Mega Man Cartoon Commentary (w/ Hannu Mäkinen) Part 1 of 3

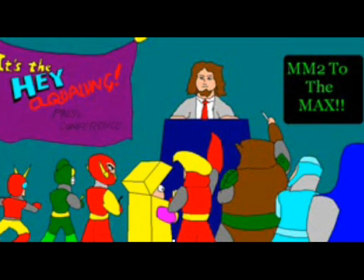(4:07)
Like the jokes, the majority of the jokes were yours. I think that I threw out a couple of them here and there. Well, I think you came up with that line where I think it was you who came up with the idea about Metal Man asking what was your favorite metal band, or something like that. Yeah, I think that one was one of them. But
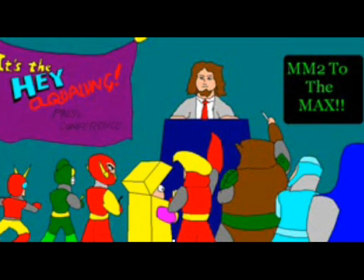(4:30)
the whole Airman joke, I think, was yours, or at least it started off as it. And the whole cartoon in general really was definitely by far the most low-key presentation.
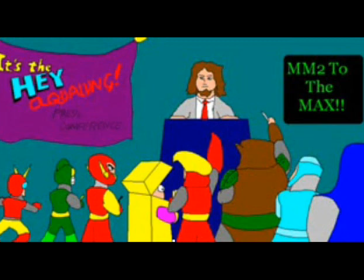(4:44)
It was the majority of it was like in one shot with little alterations here and there. Yeah, that's the one thing I kind of regret about that is because I draw these things on MS Paint naturally, and it looked really good when I was drawing it on MS Paint, And
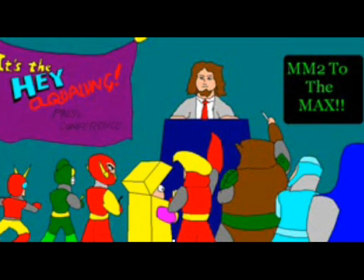(5:00)
then I didn't realize that once it goes on YouTube and it becomes that tiny little thing, because I drew it much bigger on my computer, and then I realized, oh crap, you know, nobody's going to be able to appreciate the details or whatever.
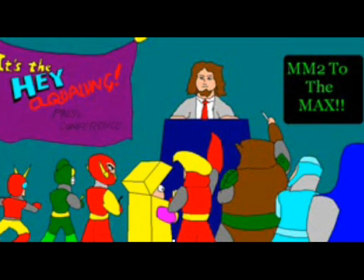(5:13)
Yeah, the size difference definitely. I usually use my monitor for when I'm doing the editing on the reviews to be, I zoom it a lot closer, and then when I'm watching it, it's weird because everything's a lot smaller than I remember it. But yeah. Which is sometimes it's a good thing.
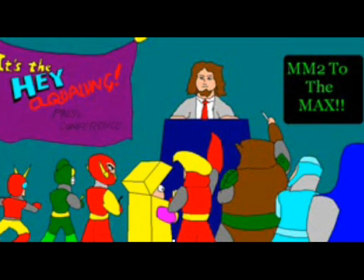(5:32)
Sometimes in the cartoons, if you make a little mistake, you know, it'll become even smaller, so people won't see it. But for that cartoon, I think it didn't work quite the right way around it. But the jumping ahead to the Mega Man 6 cartoon, I noticed a lot of people noticed it before I even noticed the changing of
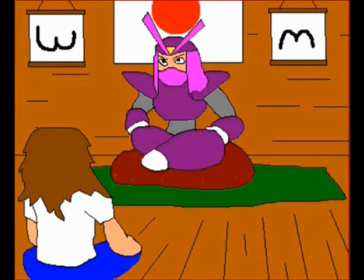(5:53)
the Japanese symbols in the background and Yamato Man's. Oh yeah, that one. Scene. That was one of the few spur of the moment jokes that I kind of came up with.
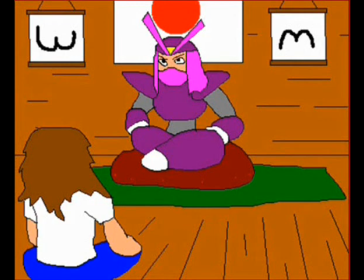(6:07)
I just thought, I gotta have something hanging in the background because I don't want it to be just Yamato Man sitting in a wooden stuff. And they always have like Chinese symbols and stuff in like movies and things.
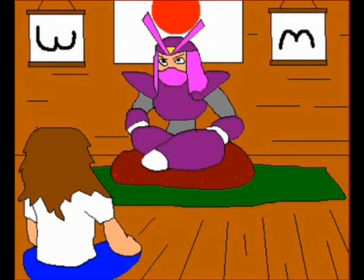(6:19)
And I just thought, right there, I just thought, well, let's have these symbols change a little bit. Because I think I was kind of making fun of myself unconsciously, because I've had those moments when I
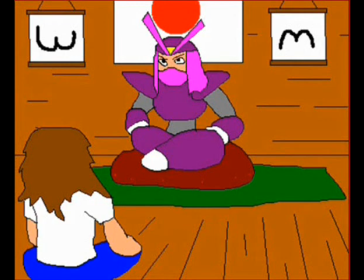(6:35)
added like a background thing or a thing to the background and I forgot about it, and it's in some frames of animation, then it's not, and then I have to go back and correct it.
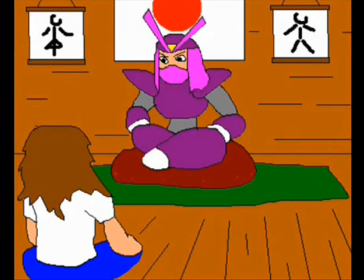(6:45)
So I made it intentionally, I changed it up intentionally for that bit. Yeah, I thought it was a pretty nice addition. But anyway, back to the Mega Man 2.
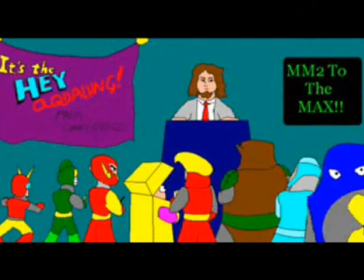(6:59)
After Mega Man 2 one was finished, I never even really thought about doing one for Mega Man 3. Like, it wasn't like anything we pre-discussed about doing one for every single Mega Man game. And plus, I don't even really have...
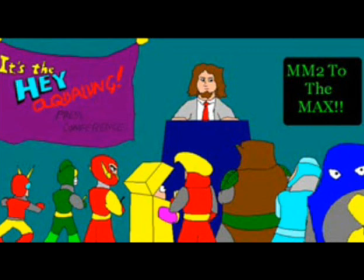(7:14)
I'm not a fortune teller as far as how long I was going to be making reviews. I didn't know at the time how far and how deep into the series I'd be going. But when it came time around for Mega Man 3, Actually, what happened was, now that I remember it, that was during a momentary lapse of your doing cartoons because of personal reasons.
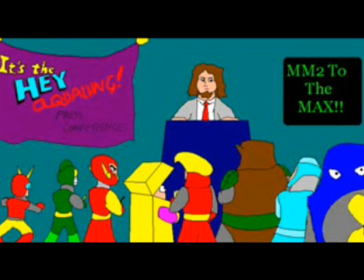(7:34)
Yeah, you were. Yeah. Well, I remember you asked.
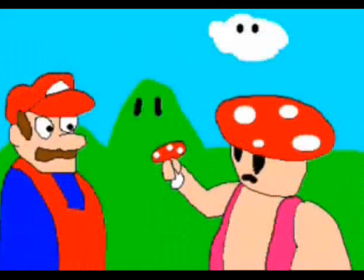(7:38)
You actually asked me to do a cartoon for the Super Mario Brothers review and walkthrough, and at that point, I was sort of creatively drained. At the time, so I was just a bit down at the time, so that's why we didn't do that one.
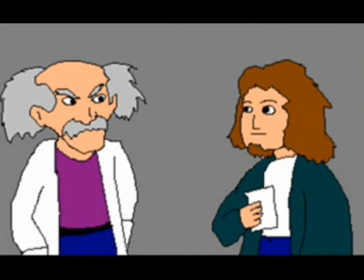(7:56)
But then you came with Mega Man suggestion for the Mega Man 3 one, and I just, well, what the hell.